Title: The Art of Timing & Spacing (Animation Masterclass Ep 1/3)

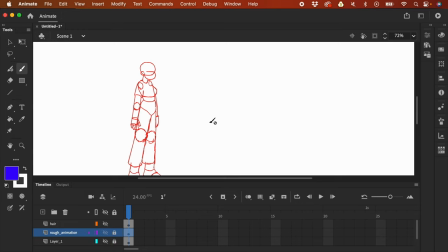1477s
So now we have this, and now we can begin animating. So now I'm going to unlock and change this, the color to red. So next we would draw the key poses. And There's this framework that I use for Keyposes in an action.
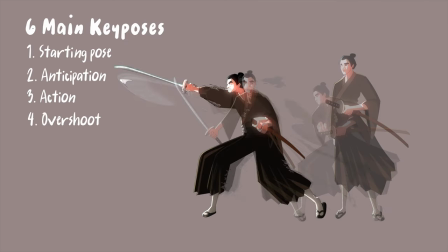1495s
We've discussed this in detail in a previous tutorial, but I'll just briefly discuss it now.
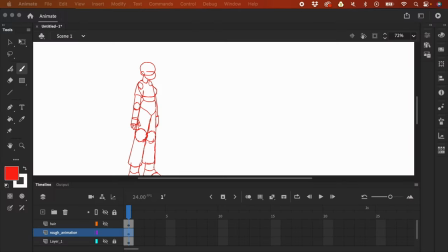1501s
So basically, you start with a starting pose,
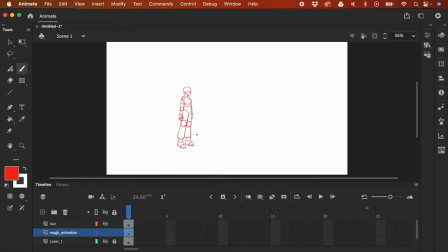1505s
and this is our starting pose, and the action would be jumping, right? So the key poses would be starting pose, and then anticipation, and then the action itself, overshoot, recoil, then settle. But this is more of a guideline rather than a hard rule.
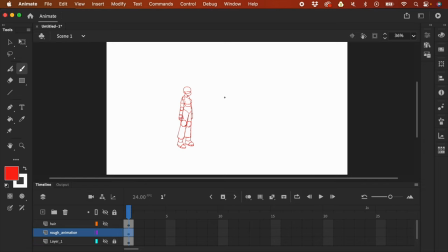1524s
There are actions that doesn't have an overshoot but has a recoil, and some actions that doesn't have an overshoot and recoil, and some actions where the action and the settle pose are like blended into one key pose. So it depends on the action, how fast the movement is, etc.
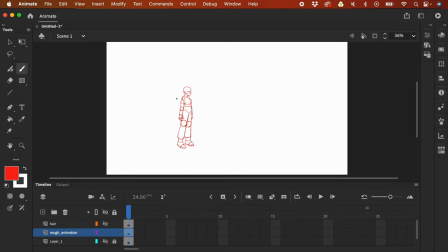1542s
So our movement is jumping. So this is our starting pose. And now let's do the anticipation. So right now we're not setting the timing. So I'm just gonna skip a frame for now because I'm used to animating on twos.
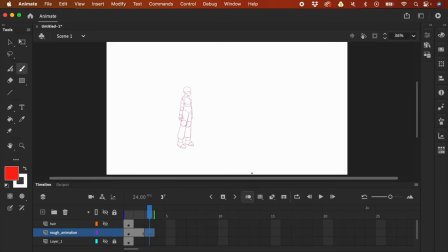1555s
And then I'm gonna press F7, turn on the onion skin right here, and then press B on my keyboard to make sure that I'm on my classic brush tool.
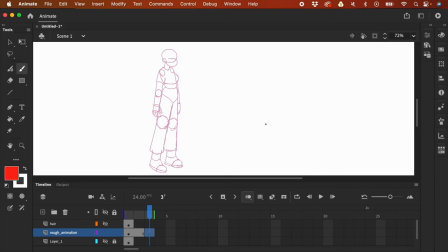1564s
So I'm gonna zoom in a bit. And then now I'm going to do the anticipation. So the anticipation is like the downward movement.
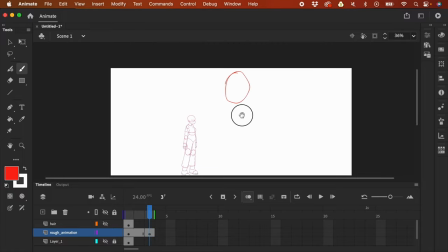1572s
And because the action is right here, the jump itself, the anticipation is like a more like downward movement.
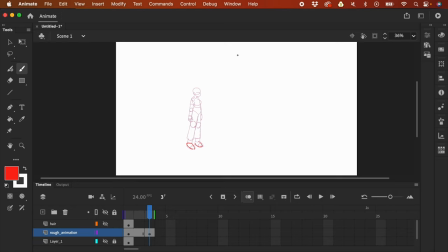1580s
Think of it like we are gathering like energy to do the jump. So the anticipation in this case is the opposite of the action. If the action is like going up, the anticipation is going down. So let's do that.
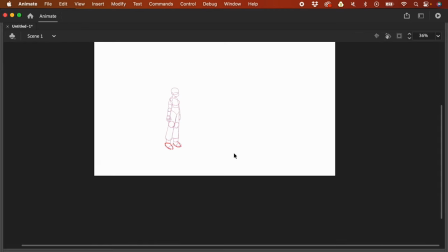1593s
I'm gonna press F4 on my keyboard, and then let's now do this, right?
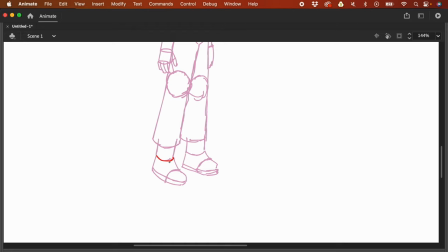1599s
So I'm just gonna trace over the foot. And so I'm still doing the anticipation. I'm just gonna trace over the foot because the foot would be like unchanged.
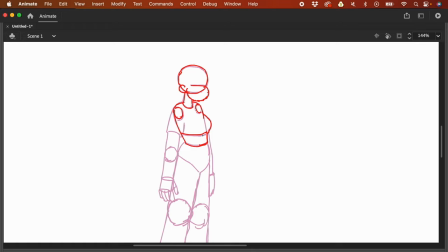1618s
So I'm just gonna, I have traced the head and also the body, and I'm gonna press L on my keyboard and select this, and then press Q on my keyboard so that the bounding box would be like,
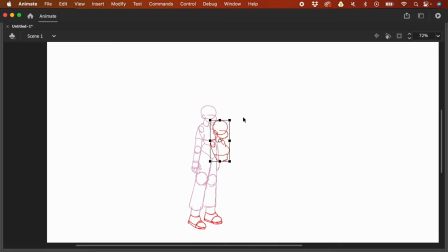1630s
would appear. And then I'm just gonna like adjust this. I'm gonna zoom out a bit and then rotate also this a bit, right? And like try and like figure out like how much like down this character would be.
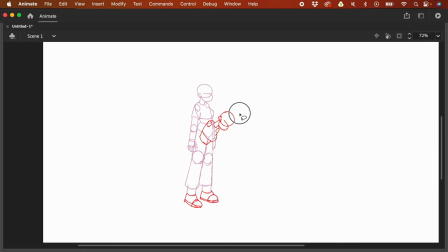1647s
So maybe somewhere something like that. And the head, I'm just also going to lasso the head, press Q again, and then, you know, rotate a bit, and maybe something like this. But of course, the rotation that we did was a 2D rotation and not a 3D rotation.
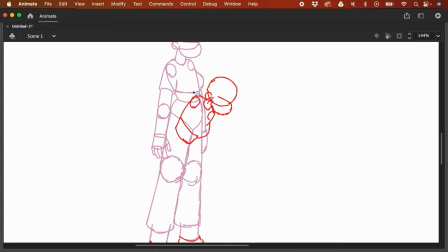1665s
So we need to make some adjustment, but at least we were already like, we know like the like basic shape of this is correct. So now I have like adjusted this one,
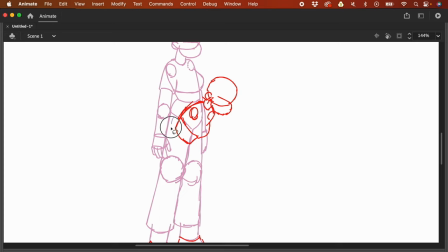1681s
and maybe like have like this one bended a bit, or I'm just gonna like lasso this part right here, press Q, and have this one like rotate a bit to something like that.
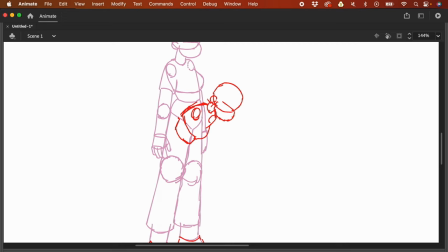1696s
And I have corrected like the shoulder so that it doesn't look like it's flat. And we could also like adjust the neck so that it's correct in terms of like the shape of like the 3D shape of this.
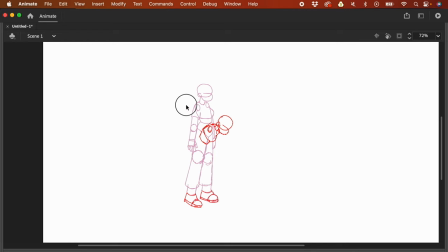1711s
So I think this one's already good. And let me just bring this down a bit. And I'm already like imagining the length of the leg.